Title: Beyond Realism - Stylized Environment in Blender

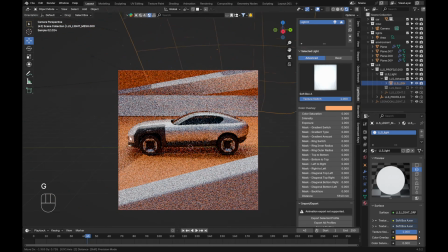(12:14)
And if I press G to move it, you can see it will always face this empty. And in this case, it's the center of the scene where the car is. Super useful.
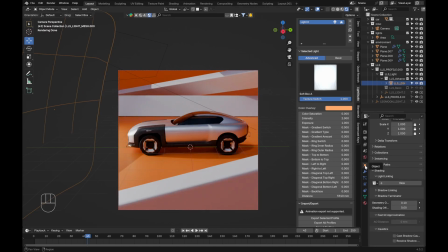(12:25)
And here we can use it in combination with light linking. So if we go over here to the object properties, the orange little square, you can go over here under shading, under light linking, and then this is why you want it to be very organized. I can just say car, and now it only affects the car.
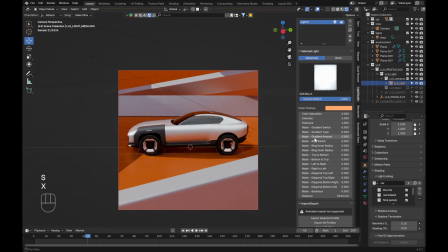(12:45)
So here I'm just looking to create some nice light for the vehicle. I would not recommend turning the light linking on as soon as you add the lamp. Play with it first, then see if you need it.
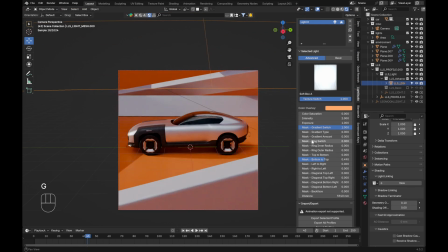(13:00)
Because too much light linking can just look unnatural and sometimes not look that good.
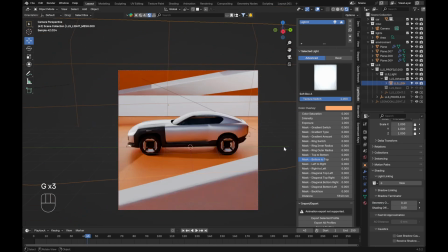(13:10)
So here I just want to kind of bring the shape of the car to life.
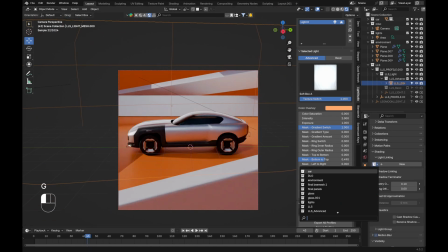(13:15)
In this case, I think the light linking could make some sense.
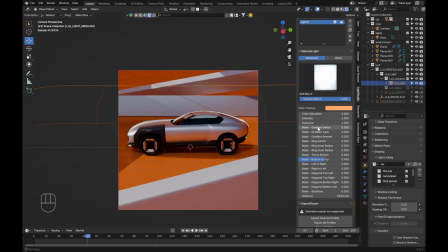(13:22)
One of the slider that's quite important is the gradient switch. It adds this gradient effect.
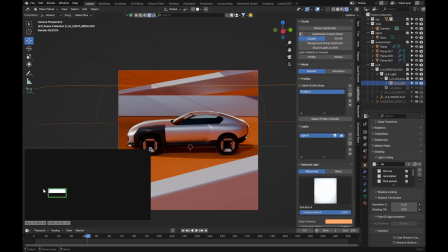(13:28)
If I go turn on the control panel, you're going to see the lamp is here.
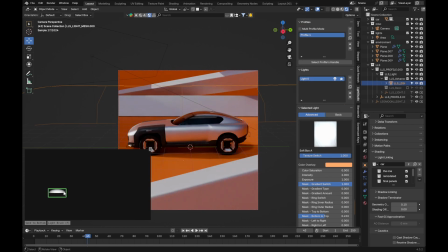(13:32)
And if I turn on the gradient switch, you can see it becomes, let's remove the mask. You're going to see it becomes like this spherical gradient. And here you can play around with different shapes.
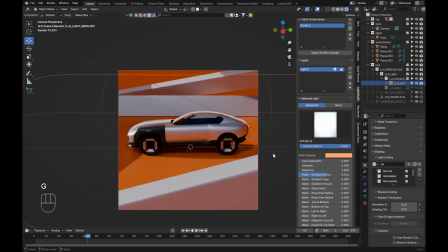(13:51)
Let's just play a little bit more. I'm going to duplicate this lamp, bring it on the other side.
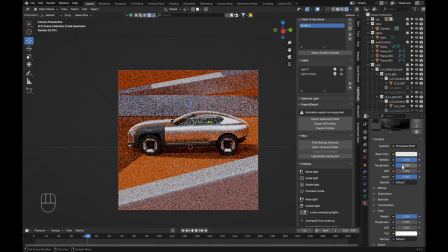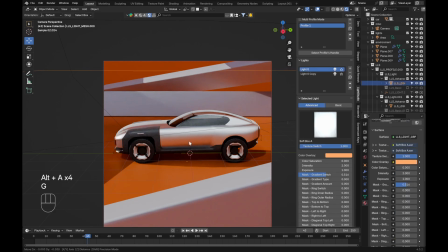And here we can use the color saturation slider just to get a little bit of an orange tint to the car. I mean, we could go with some contrast with some blue tint, for example,
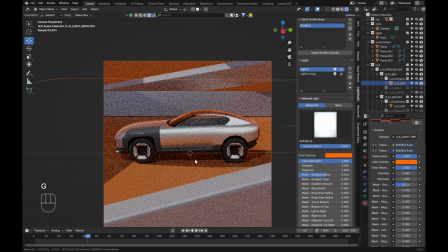(14:27)
but I think here I just want to keep it quite simple and fairly monochromatic. Let's switch up light texture just so we get something a bit stronger.
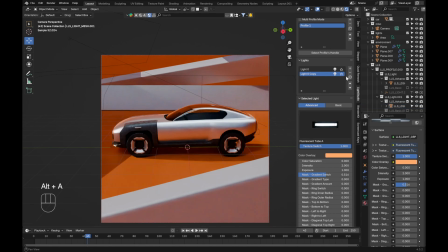(14:42)
This is getting quite nice. Here, let's add another lamp maybe for the front.
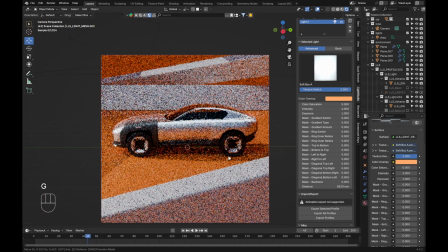You don't want to overdo it. You don't want to have like 8 lamps or or too many, because then it just becomes messy and difficult to control.
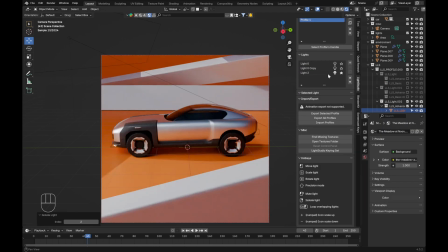(15:06)
See, if I isolate this lamp, we can see what it's doing by pressing the little star. And this is something that I would like to highlight.
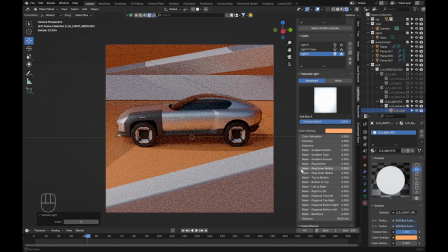(15:14)
So if I can, I will try to get it to show up with this lamp. So right now I'm only previewing what this lamp is doing. I'm going to turn off the HDRI completely just to really see what this one is doing as clearly as I can.
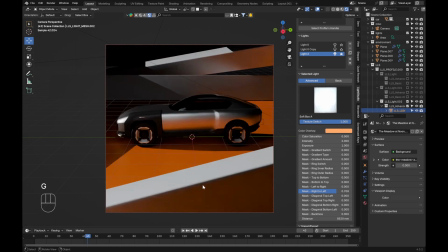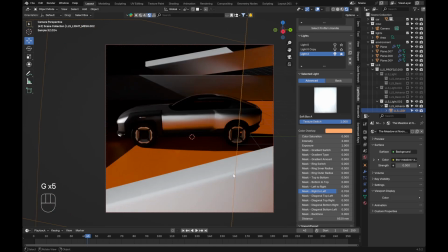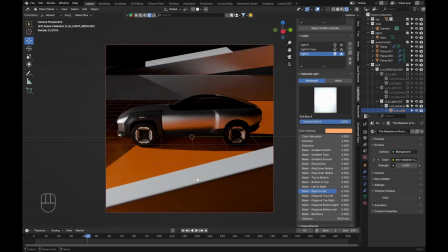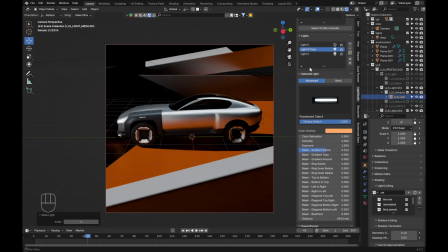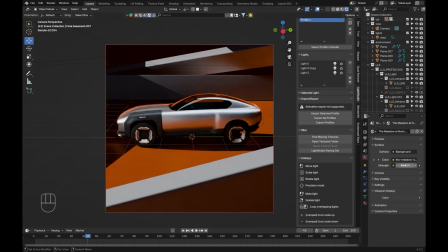(16:01)
Yeah, not too bad, okay. And here the HDRI only serve as kind of a fill light,
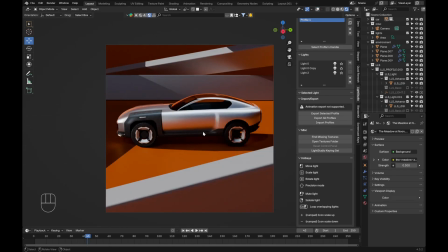(16:07)
just to fill the space so we don't have too much pure black area in the image.
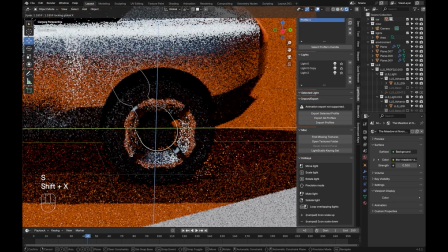(16:17)
Here, let's make this a little bit bigger.